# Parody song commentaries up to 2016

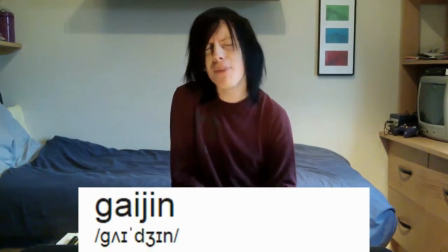[12:15]
I was trying too hard to fit in, which the content of the song kind of reveals.
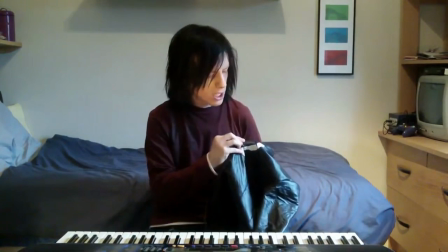[12:20]
The actual theme of this comes from a friend typoing Cosplay at some point.
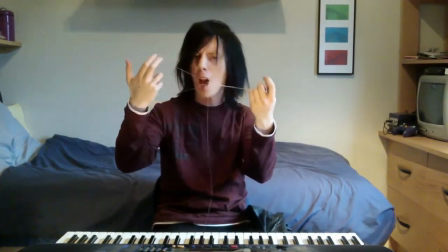[12:27]
The song just grew out of that. Oh, the lip sync is really out on this one, and there was a kind of hiccup right at the start,
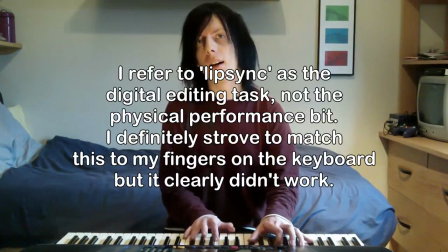[12:35]
which will be from this video compressor I was using at the time, and maybe that knocked off the lip sync,
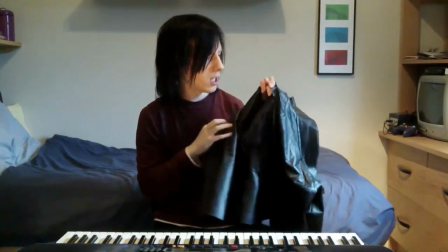[12:41]
let's say that. My voice was really suffering in the summer and autumn of 2014.
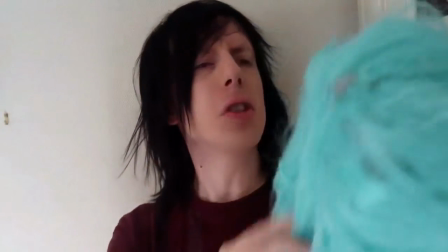[12:47]
I had some nasty throat problem. You can hear I'm pretty hoarse and can't manage the high notes very well.
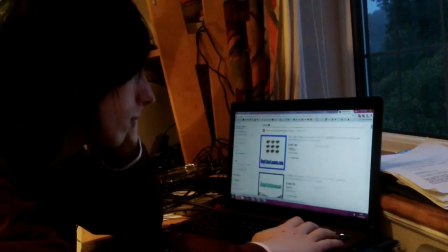[12:54]
Yeah, the chorus bits, I stitched that together from several takes.
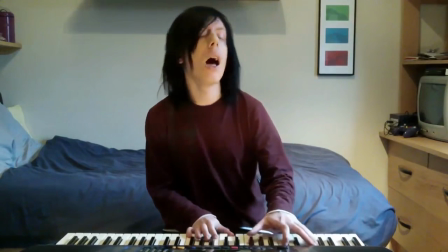[12:58]
You can probably hear the seams a bit, and even then I don't really manage the top notes,
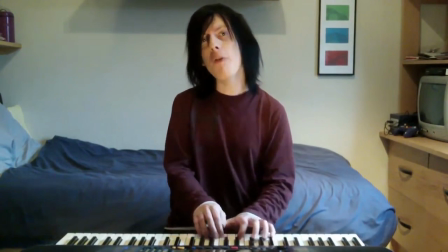[13:04]
but Chris Martin isn't a very strong singer, so maybe it's in the spirit of Coldplay.
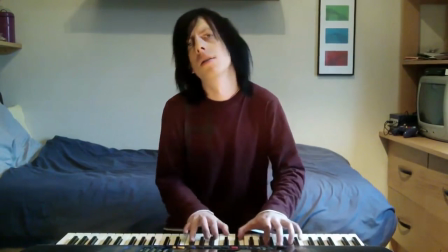[13:09]
Yeah, this lip sync, I almost want to remake it and just shove the audio track a few frames earlier.
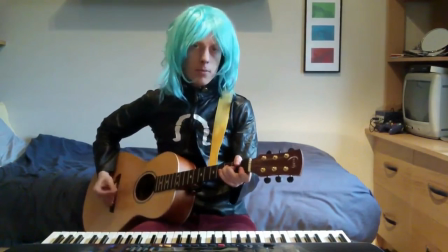[13:16]
That Remy wig, I did a better job of that at some point.
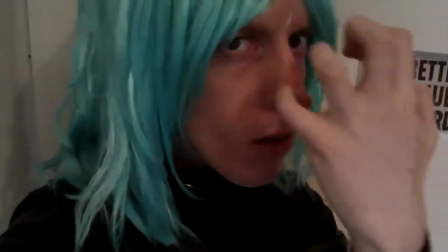[13:20]
You can see it's kind of just balanced the top of my head rather than properly attached, but it's just a moment in the song, and maybe the shoddiness can be part of the character.
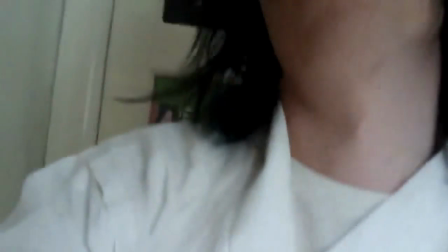[13:30]
Feet? My feet's in a video, you don't get that often. The fetish guys are going to be all over that.
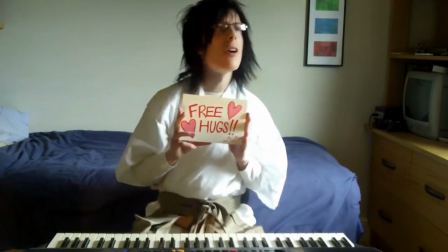[13:36]
Nice little melodic cameo there. The piano line plays a little jingle from Zetsubou Sensei itself.
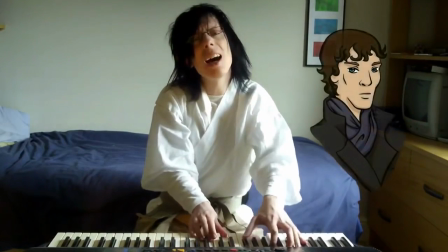[13:43]
Thanks to Corny Mystic for the drawings. Despite the lyrics, some of the characters she didn't know, but she still did a good job at them.
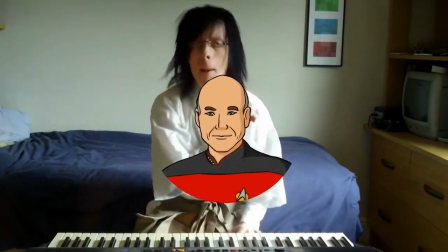[13:52]
Has the lip sync gotten worse throughout? I think this was a good joke at the time,
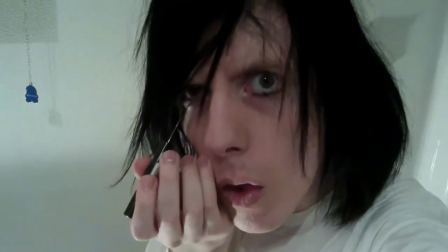[13:56]
just the amount of young men cosplaying as L is just such an easily accessible costume.
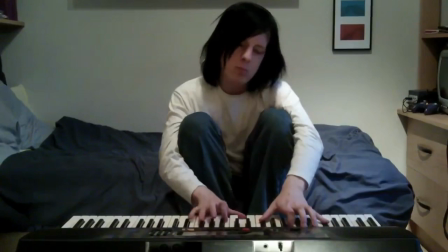[14:04]
You possibly see some of the eyeliner get into my actual eye, because doing it competently would be against the point.
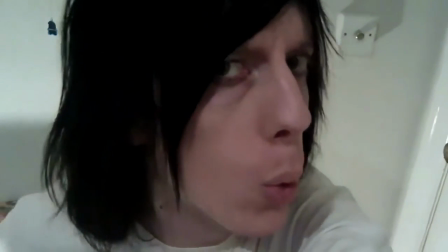[14:11]
I couldn't resist adding a little melody to the end of the song, because The Scientist is an awful song,
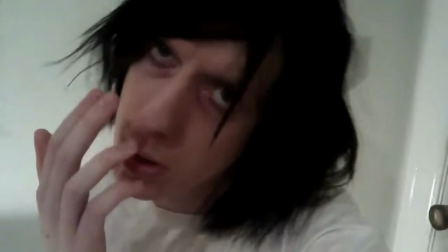[14:17]
and if I was going to use it, I was at least going to put something likeable into it.
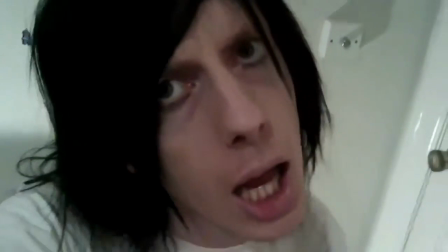[14:22]
This would
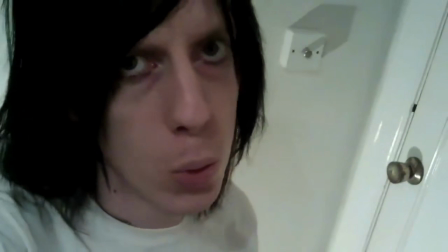[14:26]
would be much higher, but yeah, I did not have the voice for it then. I mean, I still kind of don't. That's not what my voice does.
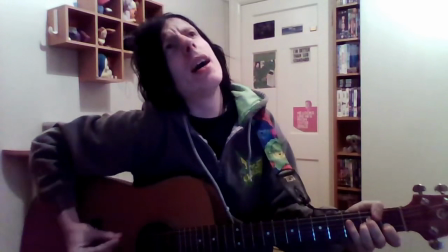[14:34]
Tomb Raider, you can tell from the recording setup, this is just a live take, a more throwaway idea.
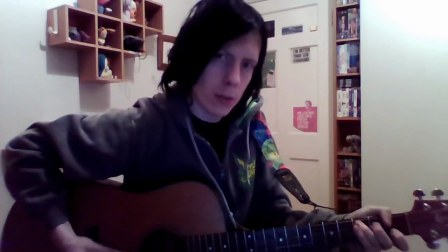[14:41]
I was working at a popular game retailer, I'm not sure if I'm allowed to name them, but they sold games.
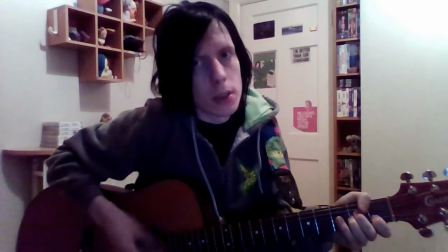[14:48]
Tomb Raider was popular, and whenever it was mentioned, I'd be singing this to myself for the rest of the day.
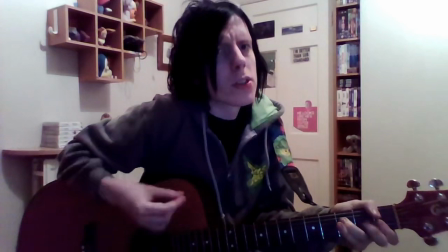[14:54]
That's a Jet Set Radio hoodie, unrelatedly.
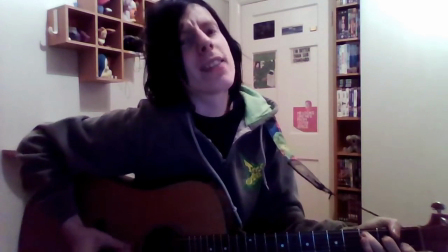[14:57]
I kind of always planned for this one that I'd make an animated video, maybe re-record the song.
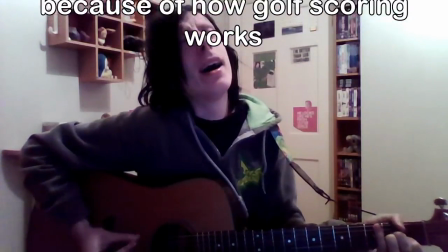[15:05]
It's below the par in like recording quality and video concept for the rest of them, and you've seen how low that par is.
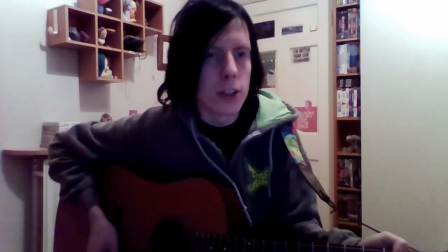[15:14]
The video has no concept. An animator did kind of half volunteer for this at one point, but that didn't come through.
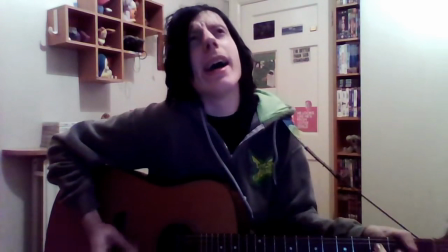[15:21]
I kind of thought about making the video myself with intentionally shoddy flash animation, dragging JPEGs around.
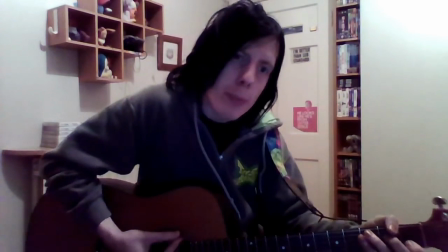[15:29]
Didn't get around to that. Or I could have used Tomb Raider game footage, didn't get around to that.
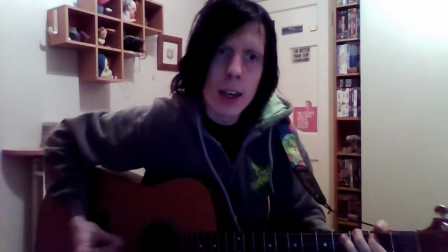[15:34]
I dislike the lighting on this one, I look pretty ill, and not the good way. And it's just a low angle that I shouldn't use.
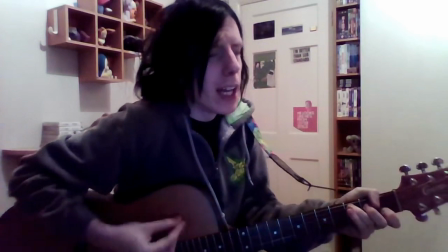[15:41]
I do say in her ponytail, which is not what we say about ponytails, we say with her ponytail.
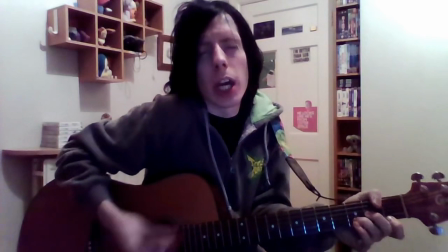[15:48]
I think I was being playful with grammar, like there she is in her ponytail.
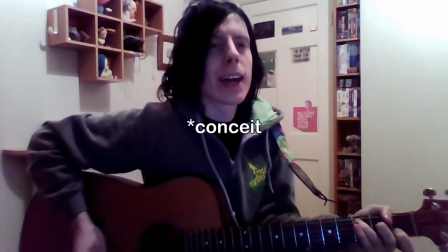[15:52]
Maybe that would work if there weren't a separate comedic context where you're not meant to do that kind of playful grammar,
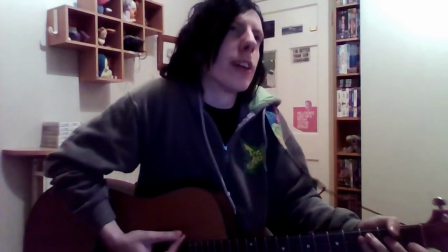[15:59]
because that just sounds incompetent. Whoops. Maybe I should have gone up the octave for the last bit, like Tomb
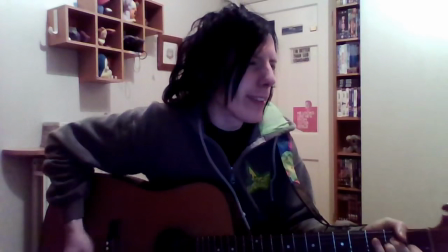[16:08]
Raider deceased. Gotta admit, I'm not actually a fan of Tomb Raider.
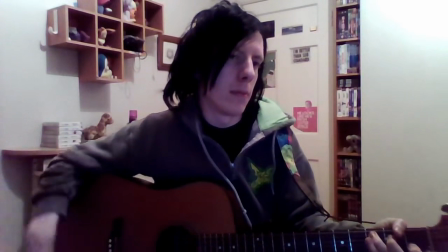[16:14]
I've played tiny bits, but I was never a PlayStation kid,
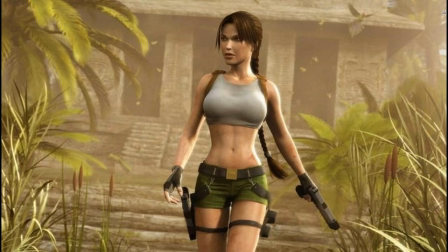[16:20]
and I was always grossed out by the objectification of Lara.